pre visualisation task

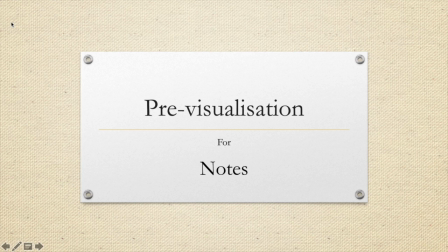Okay, cool. So welcome to my pre-visualization for my short film notes.
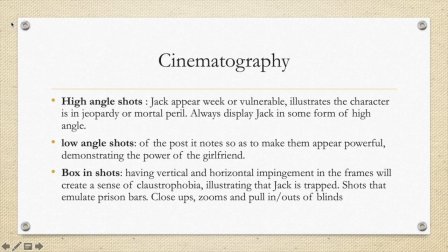So just quickly getting into the cinematography. Going to be using lots of high-angle shots to make Jack appear weak or vulnerable, to illustrate that the character's in jeopardy or mortal peril. So throughout the entirety of the film, we're always going to see Jack from a high angle or always being looked down upon,
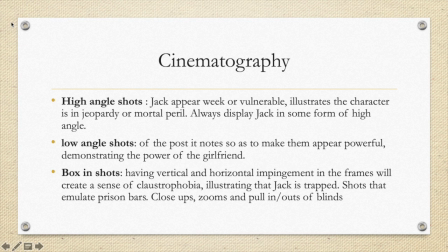to always be reinforcing that theme that the character of Jack is in mortal jeopardy. This high angle shot will also juxtapose to the low angle shots that we will use to always display the post-it notes, or any reference to the girlfriend within the film, as she will always be shot from a high angle,
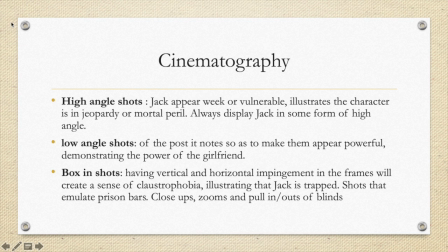whether that be extreme or moderate or very, very slight. To always highlight the power dynamic between the two of them, and the fact that the girlfriend character is always in charge of Jack's life from the very beginning. Also going to be using box-in shots,
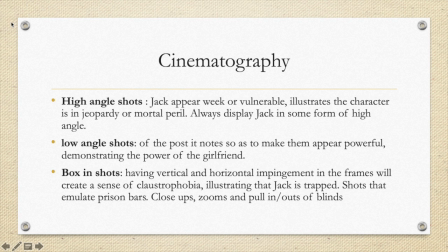so having a vertical or horizontal impingement within the frame to create that sense of claustrophobia, illustrating that Jack is trapped. So shots that emulate prison bars, close-up, zoom-in, pull-outs and pull-ins, blinds, anything that creates a claustrophobic kind of feel to the film.
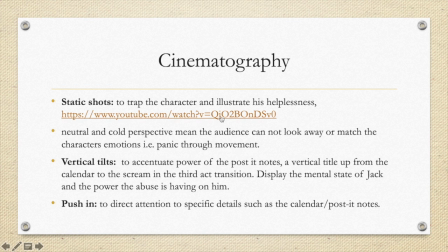Static shots, so we're going to be using a lot of static shots to trap the character and to illustrate his helplessness, as perfectly used by Steve McQueen in 12 Years a Slave.
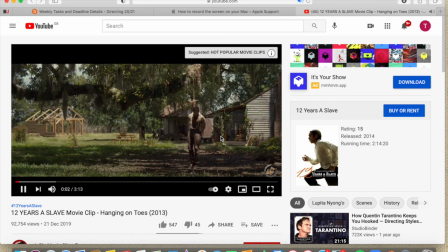So as we can see here in Solomon's lynching, so the reason I want to use these shots within this film, not only for the practicality of myself doing the principal cinematography, but also because static shots trap characters.
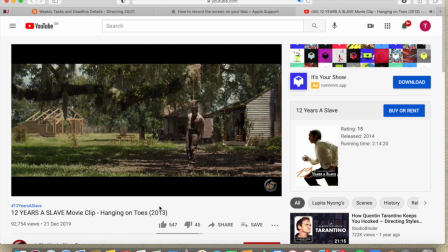They trap characters in the story. They don't allow the audience to be able to match their emotional feeling, their emotional fears through camera movement, and they create a very cold neutrality to the shot that means we can only watch, we can't look away.
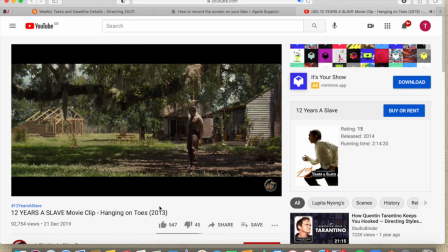So we have to endure what the character's enduring without being able to match their emotional feel or expression at the time.
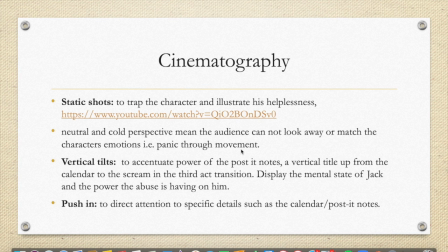Vertical tilts were also used to accentuate the power of the post-it notes, and the power between Jack and his girlfriend and the discrepancies between the two. Going to use push-ins to direct attention to specific details such as the calendar or post-it notes.
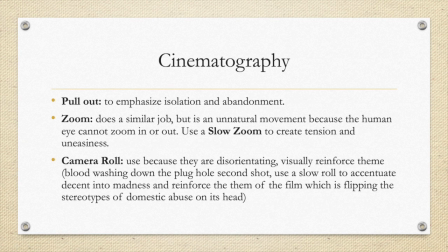Pull-outs to emphasise isolation and abandonment. Now I can't do that on myself as I'll be doing the principal photography, so that will be focused on things like photographs of Jack on his own to pull out and really show the isolation that he feels.
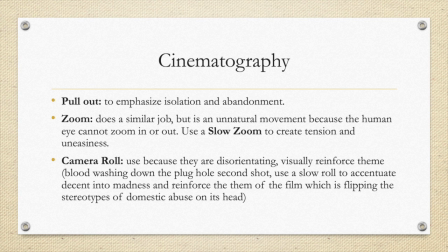Zooms do a similar job but can actually lend themselves to a more unnerving feel for the film because the human eye can't match zooms. We can't zoom in or out with our eyes. So it's an unnatural camera movement which can actually create more tension than a pull out or a pull in.
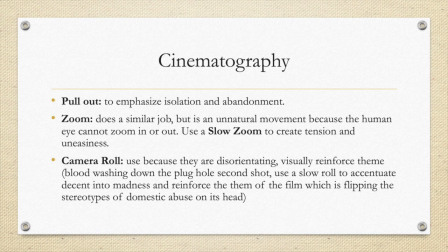Camera rolls I'm going to use in the third act of the film to try and disorientate the audience and visually reinforce the themes that Jack is under so much strain and his world is being turned upside down by being stuck in this abusive relationship, and also to highlight his eventual mental break towards the end of the film.
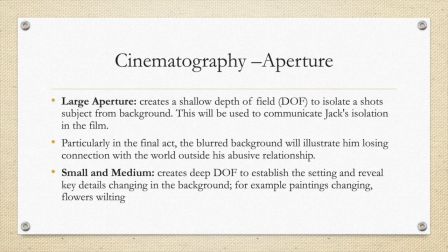So going to use a lot of large apertures for when it's close-ups of Jack to create a shallow depth of field. This will isolate him from the background of the shots, and we can use this to really communicate Jack's isolation again, particularly in the final act when Jack and or the girlfriend manifestation character having their talk,
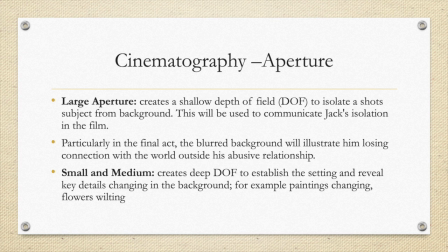going to be really focused on their faces, so having the shallow depth of field will really allow the audience to feel close to the characters and to really experience the emotions that the characters are going through at the time. Small and medium apertures will be used for the wider shots throughout the film,
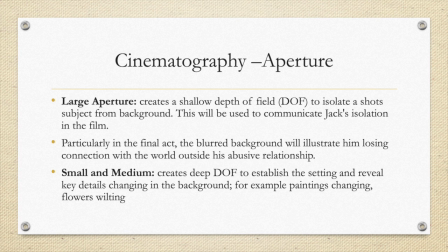and this will enable us to establish the setting and reveal key details within the changing background. For example, when the paintings change, or when the flowers wilt, or as the flat gets more and more tidy.
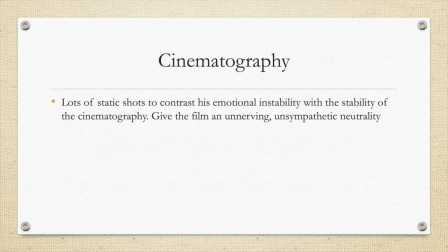So again, lots of static shots, just to contrast his emotional instability with the stability of the cinematography, giving the film an unnerving and unsympathetic neutrality.